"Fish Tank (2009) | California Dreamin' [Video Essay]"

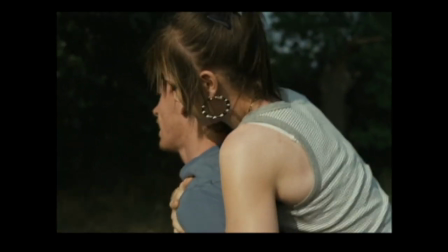The second time is with Mia dancing in the darkened living room for Connor, who eventually has sex with her, and the last time, of Mia's choice and realisation of her innocence eventually leaving her,
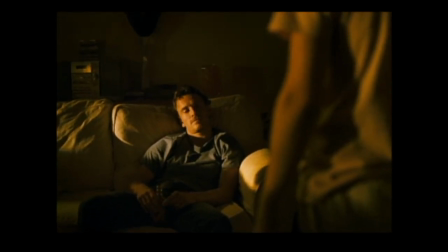all of these moments have certain interactions based on desire and the wanting of some sort of release.
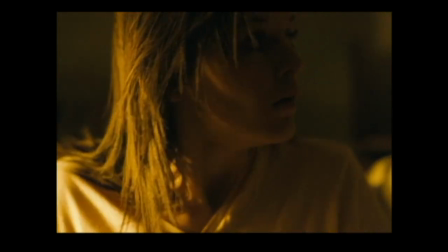So, what other interactions that Mia has that holds some sort of hope for her?
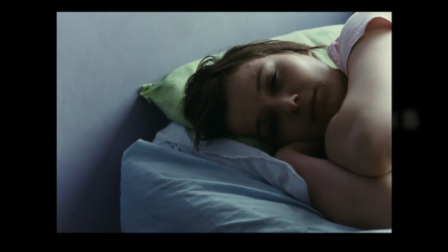While still merging the highly sexualised repression and expression throughout the film,
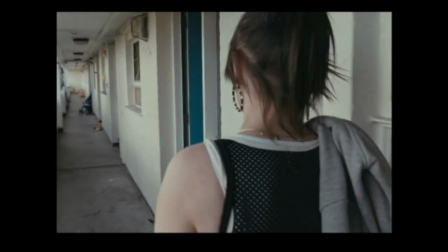there are moments of stillness and quiet sensuality that take the direction to be more muted with free-flowing tenderness.
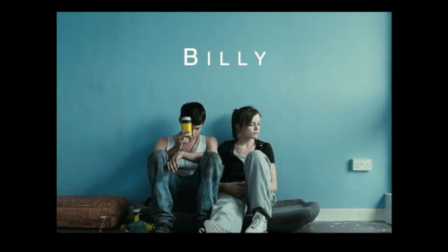Their interactions between Mia and Billy present this untold tenderness and acceptance of one another. This is a stark contrast to the rest of Mia's interactions with anyone else we, the audience, have grown familiar with in Mia's world.
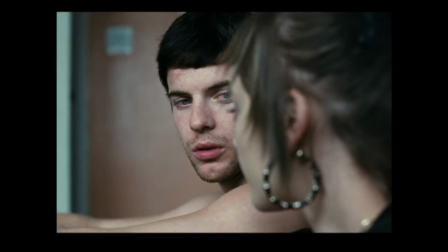This sensuality can go further in the film's wardrobe choices and in Mia's family's flat.
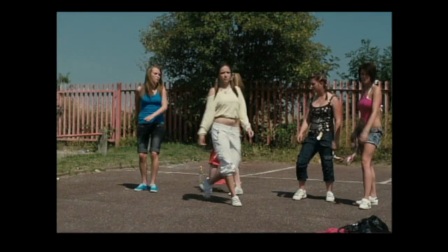From the sensual presentation of Joanna, Mia's ex-friends and even Tyler in their choice of clothes or lack thereof,
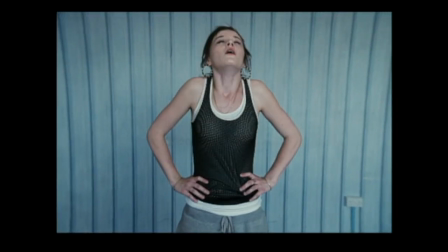they are in complete contrast of Mia's plain, unrevealing wardrobe.
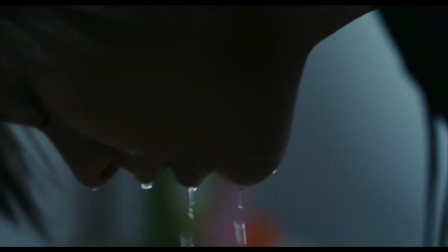To the colour scheme, pinks and greens, the decorations and the Palm Beach mural in the flat,
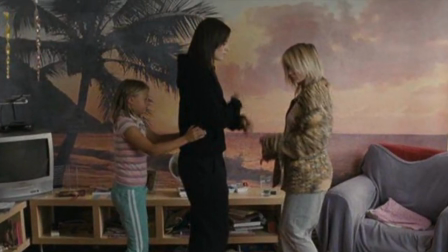there is a sense of this undercurrent that is hinted in all of its characters,
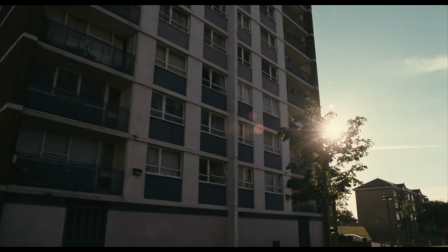mixed with this hardness that can be reflected in the peeling wallpaper to the lewd insults between each family member.
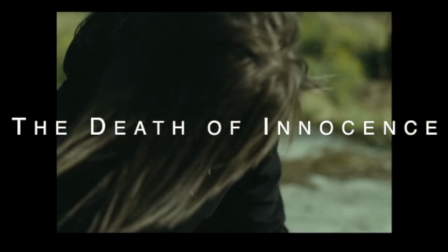The death of the white horse, just after a sexual encounter with Connor, who then leaves without a word,
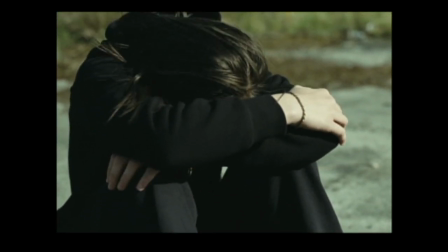might present this shift of Mia blossoming into a woman quicker than planned, literally and figuratively.
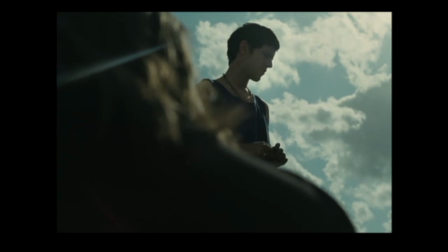The interpretation that shouted out to me was the death of Mia's innocence, or what was left of it.
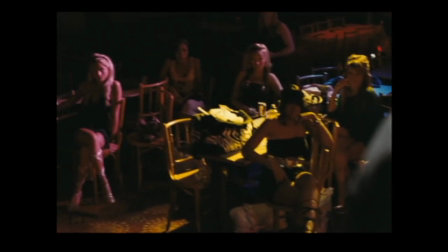From losing her virginity to almost dancing for an adult job in a club, Mia has seen and felt so much in such a short space of time.
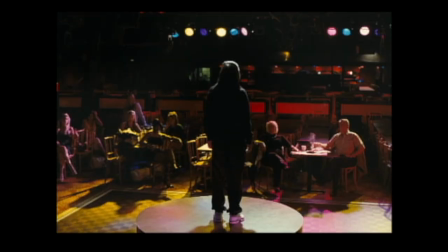It's almost heartbreaking to watch.
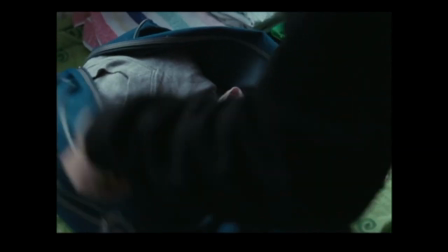When Mia agrees to go to Wales with Billy, it's almost like a sigh of relief and a reawakening of possibilities for young Mia.
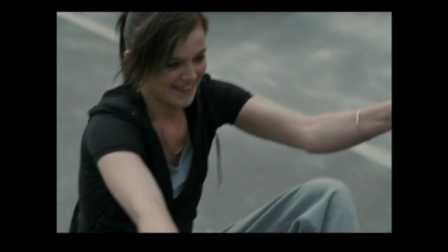But however hardened her situation was, it seems that Billy's presence might have been a good thing.
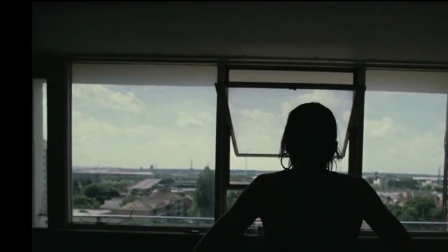But this isn't a fairytale ending. Fishtank, in all of its starkness and bleakness at times,
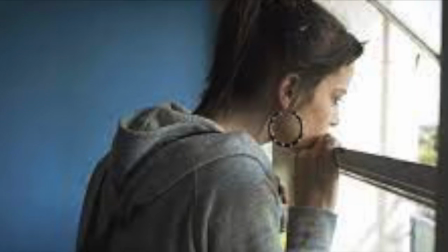shows hidden depths and a closeness within the council state that bounce with sounds and colours that create and coexist like a world of his own.
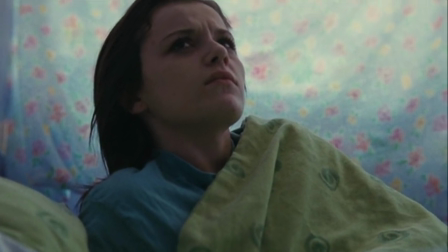Mia's freedom from there, by a simple invitation from an older guy who she happens to meet by accident,
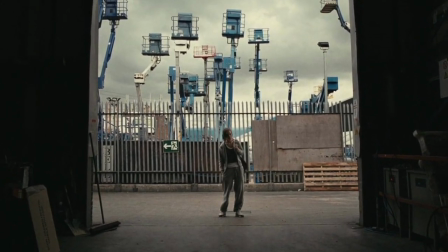stems from her need to explore and express herself even more than her dancing in an abandoned flat.
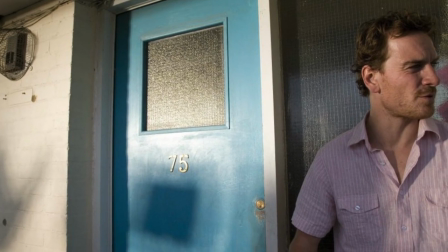This goes further to Mia having the breathing room to find herself in another place with another person outside of her family.
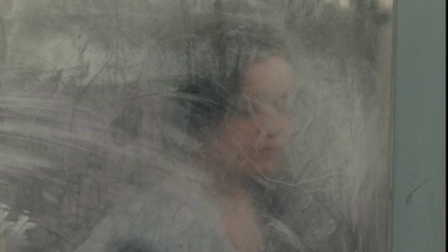And whatever may come, she has only lessons to learn from the interactions and perhaps mistakes that Connor and his encouragement have shown.
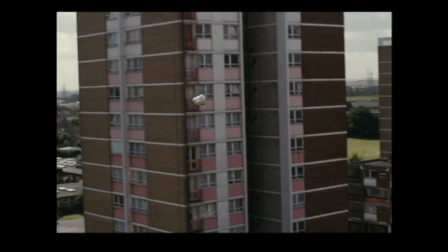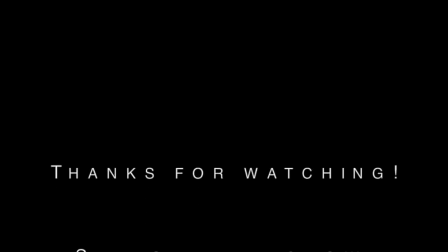Thank you for listening to this episode. If you enjoyed what was said, then please support the show from my Patreon.
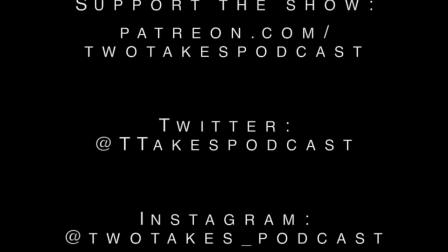And if you want to know what's happening next, follow my Instagram. To know my day-to-day thoughts, follow my Twitter.
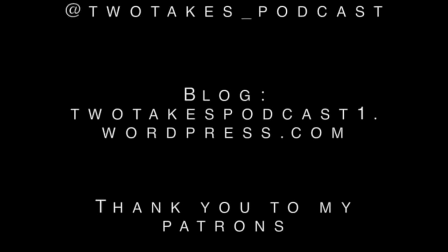And if you want to read what was said instead, then follow my blog, linked elsewhere.
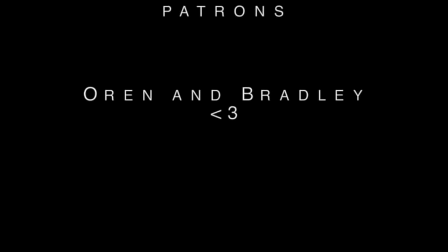With your support, I can only make this better, so again, thank you from the bottom of my heart.